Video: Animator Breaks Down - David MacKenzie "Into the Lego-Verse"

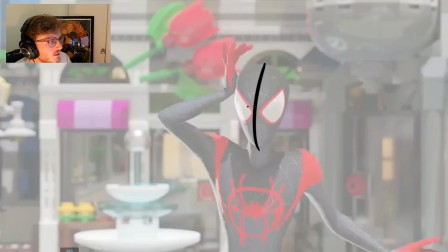2702s
Again, it's a creative choice, but I did mention earlier, I think in here he should be gesturing with his head towards where the pain was, so I would have tilted his head slightly more like this,
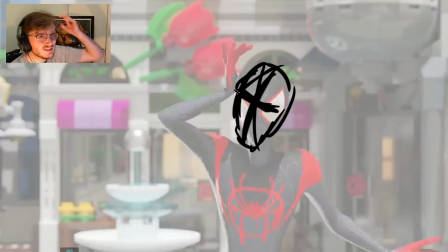2718s
so that he's like, oh,
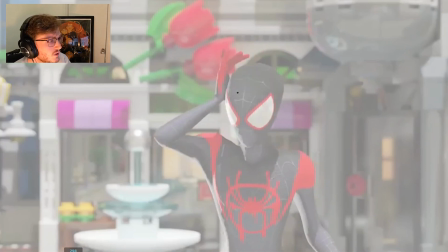2720s
and looking toward it, like he's leaning his head toward it, and then we get a bit more contrast for when he starts to look down here. But overall, I feel like we could have maybe pushed the simple and complex.
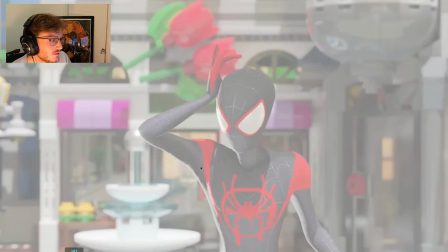2734s
Again, these are all things that I'm talking about from my posing video. So in here, we have the complex side.
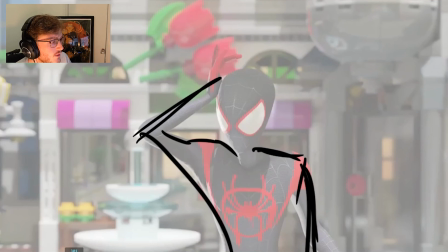2741s
I think we could have made that slightly more simple if we had this hand flattened toward us. And that way, that would have kept that the simple, and then this the complex.
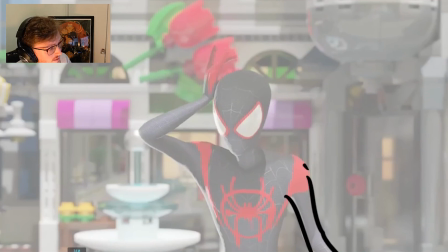2753s
Having this arm out, I think, brings complexity to one side that I think we don't need.
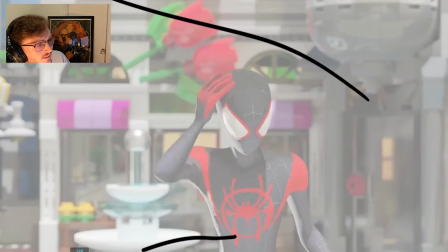2759s
It also helps guide the eye toward the left side.
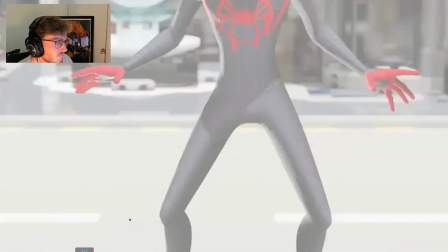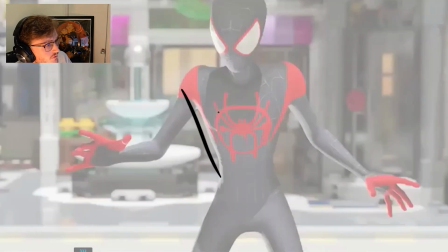2772s
There's a slight asymmetry in the body here. We're slightly favouring towards screen left, which is nice.
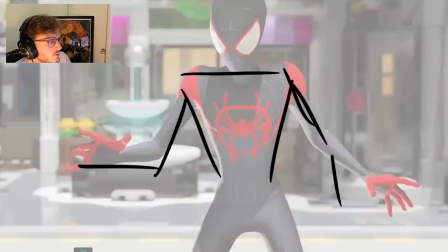2778s
It's very subtle, but there's enough. I maybe would have pushed that a little bit more, so you had something more like this.
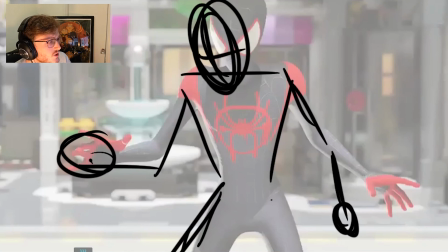2788s
Just to push it a little bit more.
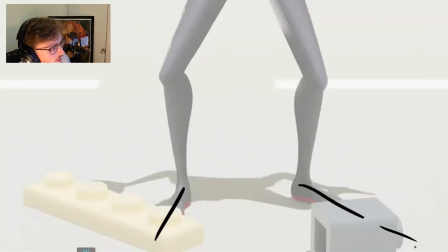2792s
Again in here, the feet directions feel slightly too symmetrical to me. I maybe would have pushed it more like this.
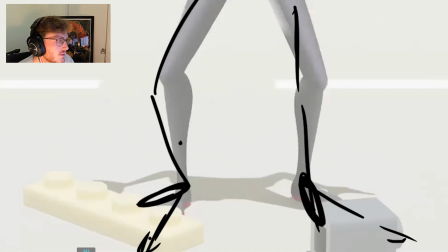2806s
Just so that we have a little bit more asymmetry.
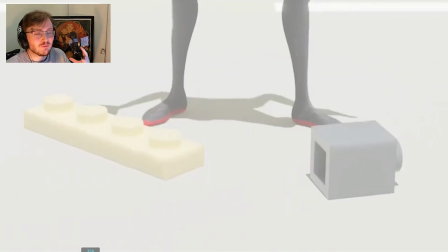2812s
One thing that I noticed here, this is something where we should always be animating with the entire body, even if you don't see it in camera. So this is an important one. See how he starts to take his foot off the ground here, but there was no shift in weight with his legs here.
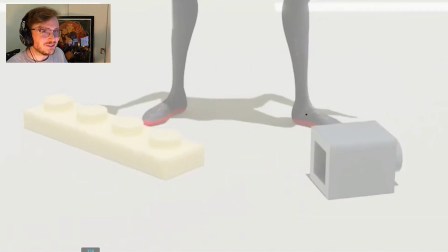2829s
So what he should have done is, again, I'm going to do a video covering this when we're talking about weight and how you should shift, is if he needed to take this foot off the ground, he would need to shift his body onto this leg first, otherwise he would fall over.
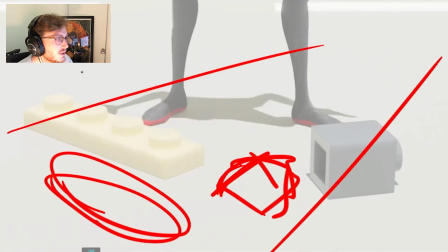2844s
He'd fall over this way. So right now, he already begins to take his foot off the ground, but there was no weight shift.
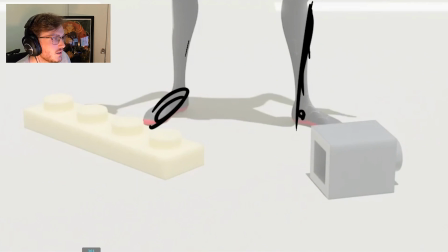2852s
So this leg should have gone slightly more this way as this leg, so that we feel the weight shift.
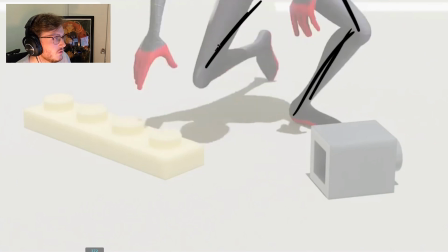2862s
And again, you could have maybe had him slightly more on this, so his root was more here.
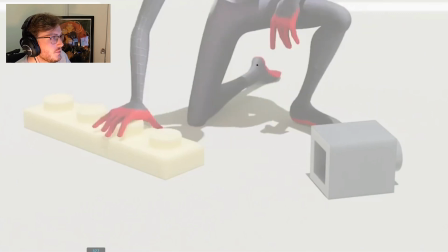2869s
It overshoots more to the right and then settles into the left. But again, this is nice graphic posing here, and the hands break it up nicely, and nice little finger poses there.
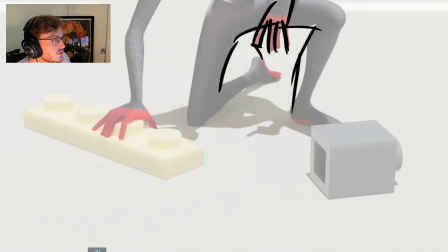2882s
He's kind of grouped up the two middle fingers, so he's done this, which is nice. This is what we called, like, this is actually quite famous with Disney. If you look at old Disney movies, they do that hand pose a lot. And you can see he's done it here too. It's a nice way to break up the hands.
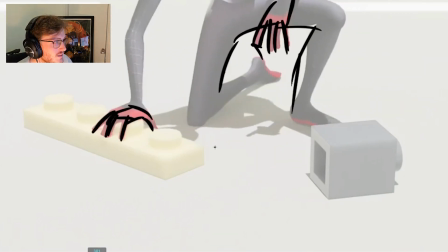2901s
This feels nice and mechanical, the way it sits down. There's a nice little cushion you can see there.
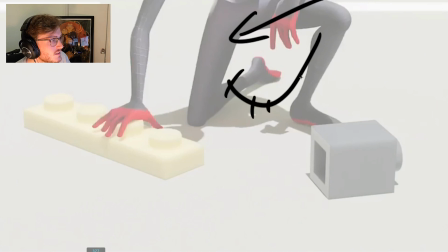2906s
This little down and up. If we look at the spacing, it kind of does this on the root, which is nice.
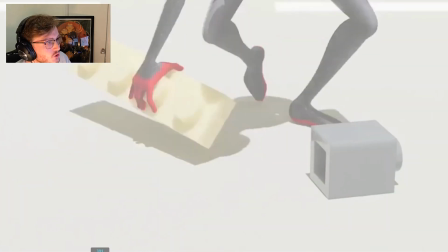2915s
And then he pulls up and you can feel like there's some drag in the arm there as he comes up, which is nice.
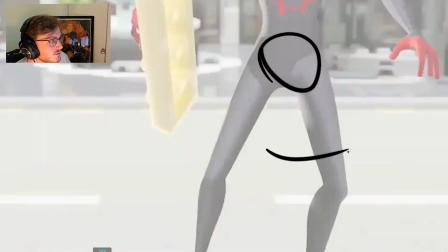2922s
And again, he's weight shifted onto this leg here because he took this foot off the ground. So this time he did it correctly. Yeah, good work there, David.
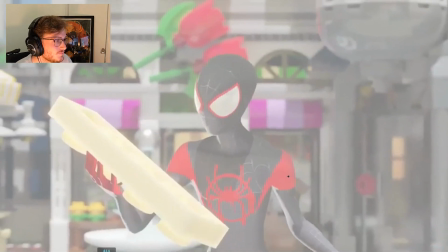2934s
And then he's settling back in the left. Super nice. And then there's a slight little drag. It's very subtle, but there's just enough follow through on the head there after the rest of the action finishes.
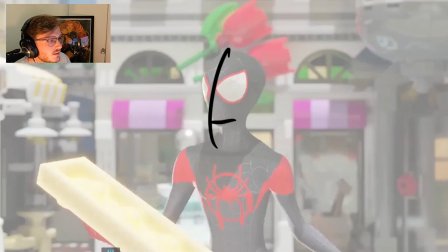2949s
And then there's a little take, even just that little sharp take where he looks slightly more up.
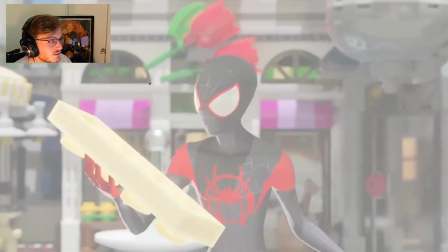2955s
He's like, is enough for us to read like a realization. It would have been nice if there was a slight more change on the eyes.
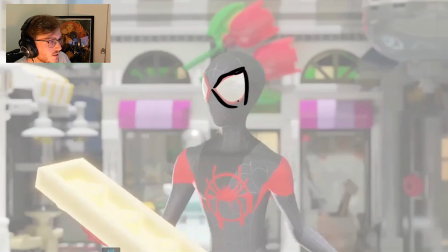2962s
I didn't know if there was any flexibility in the eyes. Hopefully there is, but I would have had a little bit of a wider eye expression there just for us to read like kind of thing when he starts looking around.
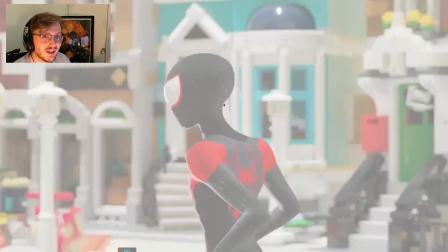2973s
Although you could argue that he's trying to do a more stop motion feel. So actually by not having too much change in volume in the eye shape, actually makes it feel more like stop motion. This arm here, these feel quite symmetrical. So I would have played around with maybe, let's change the color again.
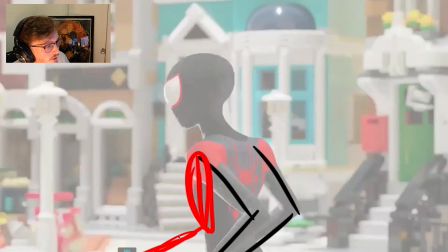2990s
I would have maybe had the arm more here just to break up that symmetry a little bit.
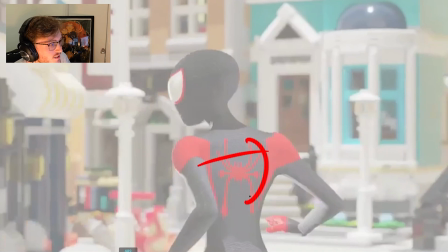2998s
I like how he leads the twist with the chest here because he's still locked on where he's looking.
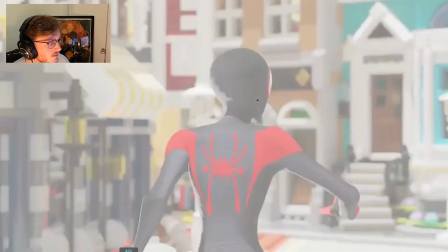3005s
So that's a really nice choice where he drags the head and then the head leads round in the next frame.
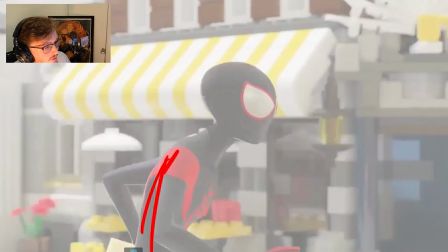3016s
Again, I feel like this pose could have done, maybe the arm was more like here, and at this point, maybe you could have had the arm kind of already following around.
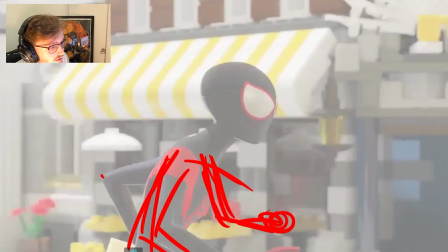3027s
It feels like the arm, his back right arm here this one feels like it drags for maybe a bit too long, starts to feel disconnected.
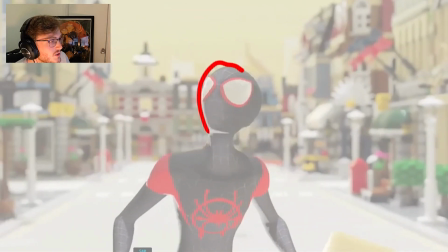3039s
As he's looking around, this is nice. I like how he's getting some asymmetry in the head shape here, which is very nice.
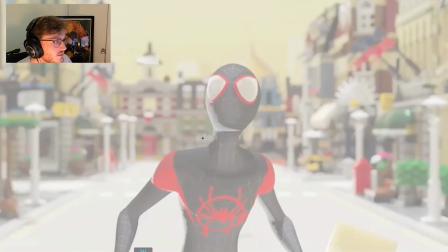3048s
A nice little sharp spacing. You can see the spacing on the head. So he starts here, then he eases out, and the next frame he eases in, and then cushions in.
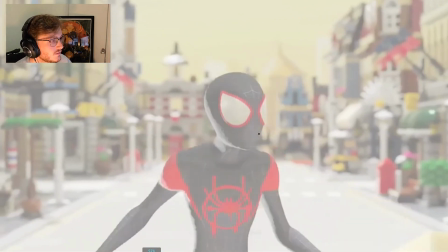3059s
So that's a nice little sharp spacing for a head turn. And he's got all these subtle little head turns in here, which are nice too.
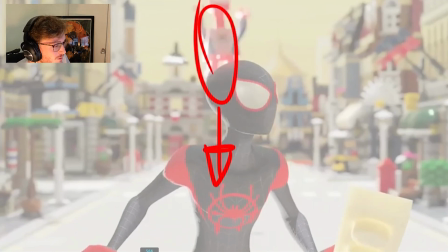3067s
Notice how, okay, I'm going to delete this frame because we've already seen it and talked about it. I love how when he uses smears on the Lego characters, he doesn't like stretch them.
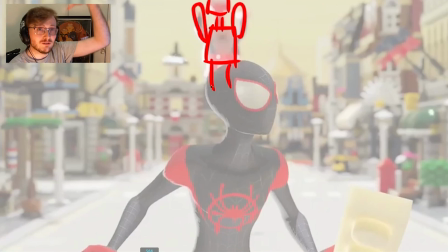3078s
He just actually moves them like they would a normal Lego piece. So he's literally nearly just like decapitated Spider-Man here just for the smear, which is really fun.
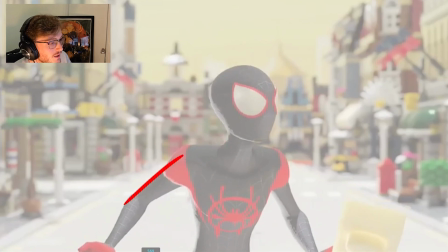3090s
And you can see we've got a tiny little anticipation where the shoulders come up and the rest of the body leans down and the head tucks in.
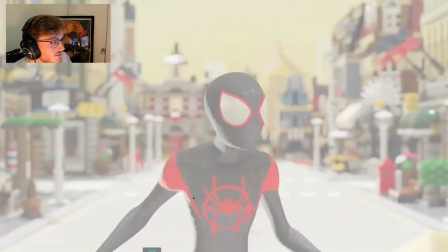3105s
And then there's a little down arc with the head. And then there's a little overshoot where he reacts.
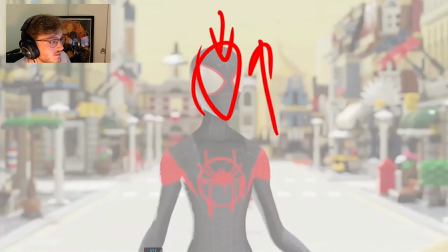3117s
Now he's popping up. You doing? And then you can see his volume changes.
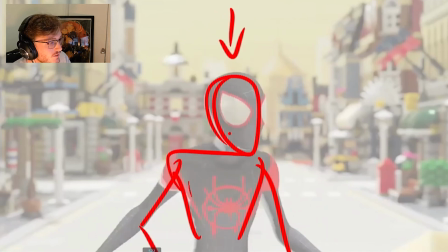3122s
So now he's gone thinner again. So he's gone from something slightly wider and then he hits something thinner.
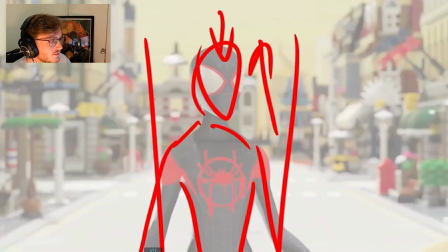3128s
Do you see that?
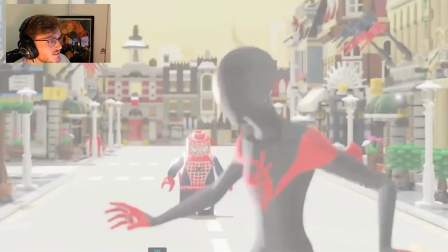3133s
And then he turns. Nice that his head leads the action around.
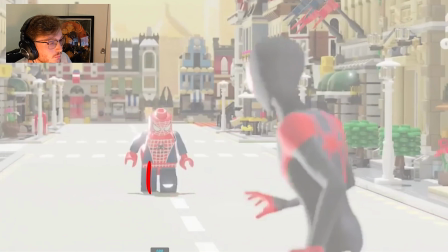3141s
I like how there's still some overshoot and there's a little body breakup in the legs here, slightly offset from each other. And so he's still overshooting from the landing earlier. And then he settles up.
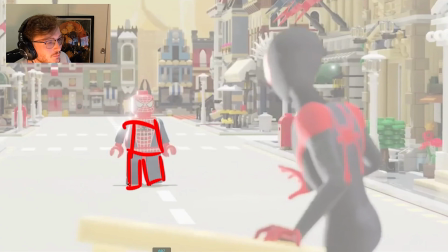3154s
Even in the Lego way he does. And there's still a little bit of breakup with the legs in terms of their posing.
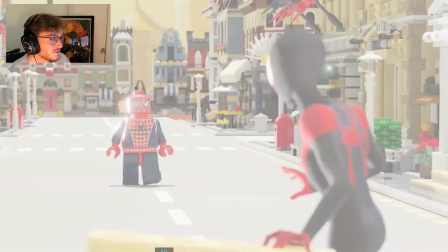3163s
So even with Lego, he's able to make some nice poses, which is awesome. I really liked this pose. I like how you still read the hand kind of following through behind his body.
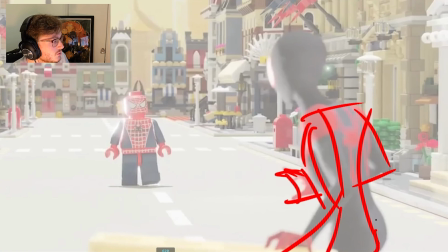3174s
This all feels very nice. He's got a very natural spine going through the body.
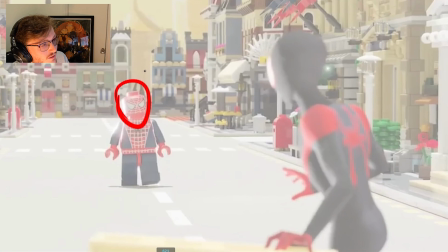3183s
And there's a little head gesture here. So again, nothing else is moving. There's just a little beat for the head to tilt where he's like, huh?
There's like a Miles? You're not from our world.
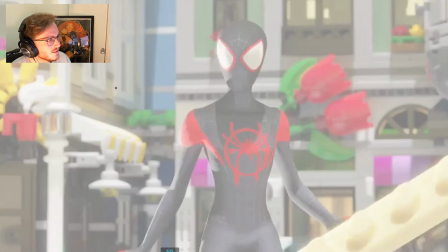3197s
And then he's like, huh?